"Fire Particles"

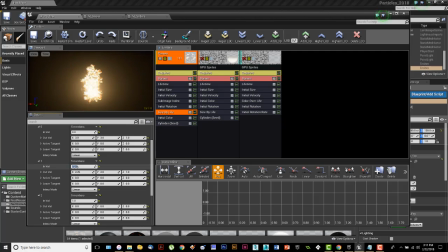[24:44]
If I went in and changed this maybe to 0.5, okay, then I get a little bit more of a, it's a little bit more of a shape, of the true shape of a triangle like this. By going in and giving this a little bit more of a,
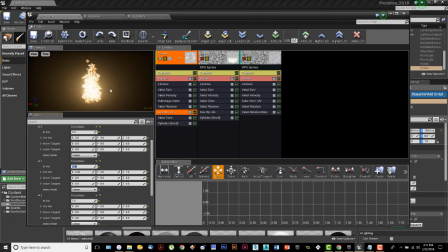[25:02]
it's more than halfway through its life, it's staying wider in through here up till about there. So rather than tapering all the way off to its death, I've got a little bit more width on the body of my flames.
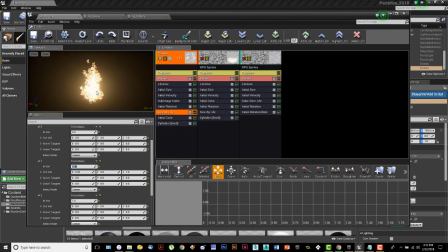[25:16]
And that's important because the flames have to overlap 3 logs. What I don't want to have look like is I don't want it to look like
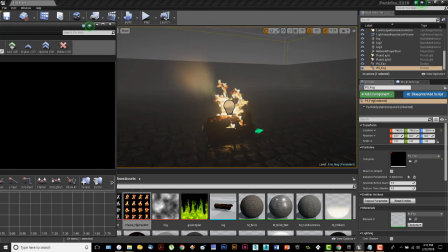[25:24]
these flames are tapering down to the point where the log looks like the flames are just coming out of the middle of the log and there's really nothing coming through underneath it. I kind of want a little bit of that feel coming out over here.
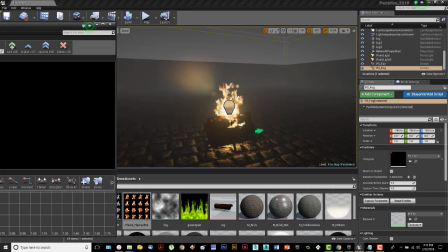[25:36]
And if this is too much of a straight taper, then you don't really get that sense that the flames are flickering around this log, which is kind of what I want.
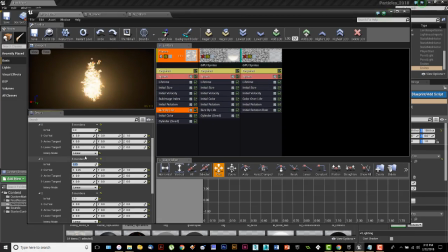[25:45]
So I do that by using this as a way of saying, look, I want the width of this to be like this, and then the size of it, and then I want the size to be by 3/4. I want them still to have the same size, and so they maintain this little square around in through here, and then they taper out.
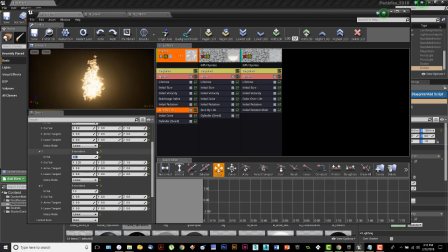[26:05]
And you can add multiple things in here if you wanted to control that, but 3 of them works pretty good.
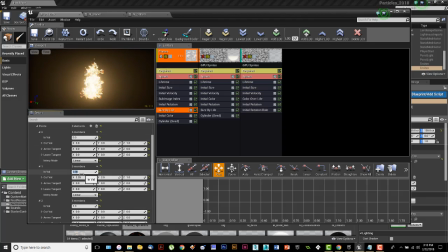[26:09]
I've got the beginning, I have the end, and then I have a point that's in between that allows me to maintain that.
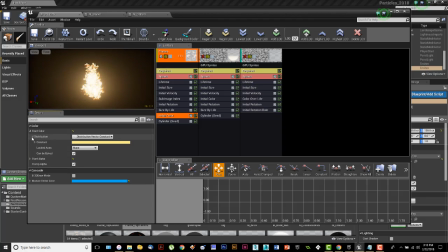[26:15]
All right, then we have an initial color. Now, in this particular case, the initial color, I'm not really doing anything with it. I'm going to be doing something with them elsewhere. But what I've done is I just went in and set this to a yellow.
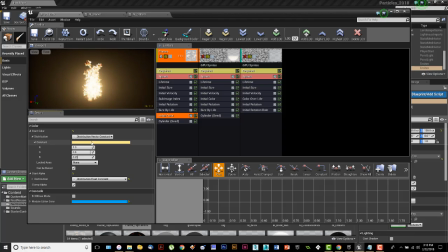[26:33]
And remember, I have a vertex color in there, which allows me to add color to the particles in through here. So I'm adding I just picked a random, light yellow to go with it to kind of add a little bit of color to the particles.
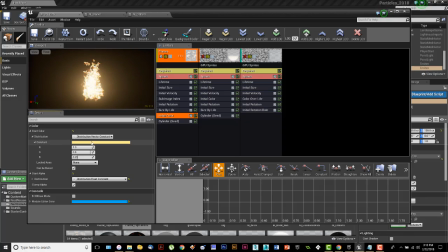[26:48]
The particles look a little washed out. I'm making them glow a little bit. This just kind of makes that glow a little bit more yellowy, which is what you're seeing around here. So this is adding into this yellow glow, and I'm not getting a white glow, which I would get if that color was white by default.
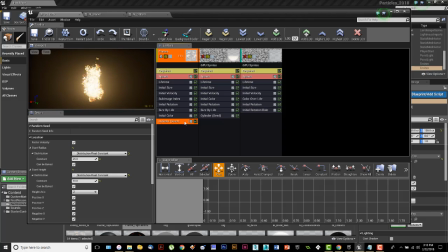[27:04]
And then the last thing down over here is the location. That is a cylinder, and I've set it to seed. And basically what I've got is I've got a cylinder that is 25 units around. If I turn that on, I think it'll let me see it. Yeah, you can see it there. That's my little cylinder.
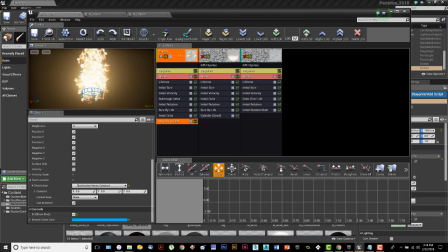[27:24]
At the very bottom, you've got a little checkbox down here, and you can click to see exactly where that cylinder is, and you can say, see what's happening is the particles are being formed within that circular. So think of it as, excuse me, the particles will spawn on this outer surface and then clear to the inside.
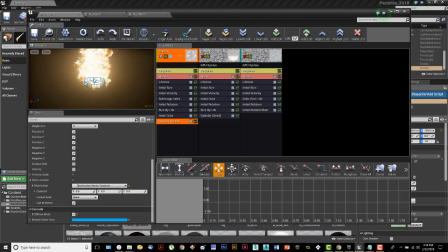[27:43]
They don't really spawn outside of it. So I'm containing, the flames are being contained to this particular shape. And what you'll do is when you're trying to do something like this, you'll obviously,
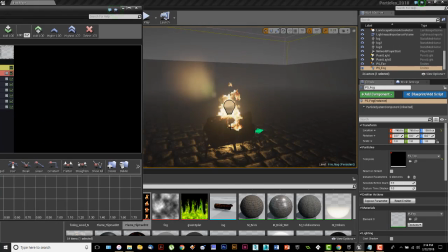[27:56]
this is why you want to have that in your scene, so you can sit and look and go, okay, those flames need to be bigger. If I said, and you can't see it, but I'm doing it over here. If I went in and said, look, I'd like to have those flames maybe be a little bit bigger, I can hit 35, and now they come up around the outside a little bit more.
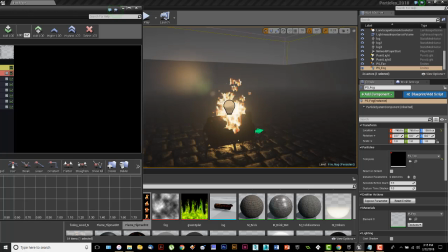[28:12]
It's engulfing the wood just a little bit more. So I can get those things set up that way and leave it at that. And so I can control how much of the wood I'm getting. Now, if I wanted flames to cover the entire thing, maybe what I would do is I would put 2 or 3 particles in there and have them sort of,
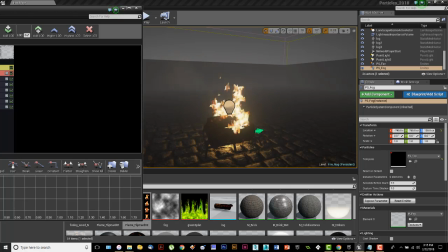[28:31]
working at different speeds and at different amounts. And they can be considerably smaller at that point. But I'm just trying to give the sense of flames coming around that thing. So I'll change that to 0.35 and leave it there and then do it that way.
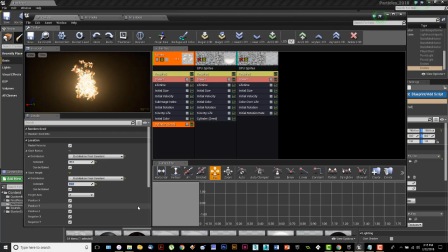[28:44]
The height of this one is set to 10. Obviously, if I set this to 50, what it does is it just creates a much more cylindrical shape to this thing.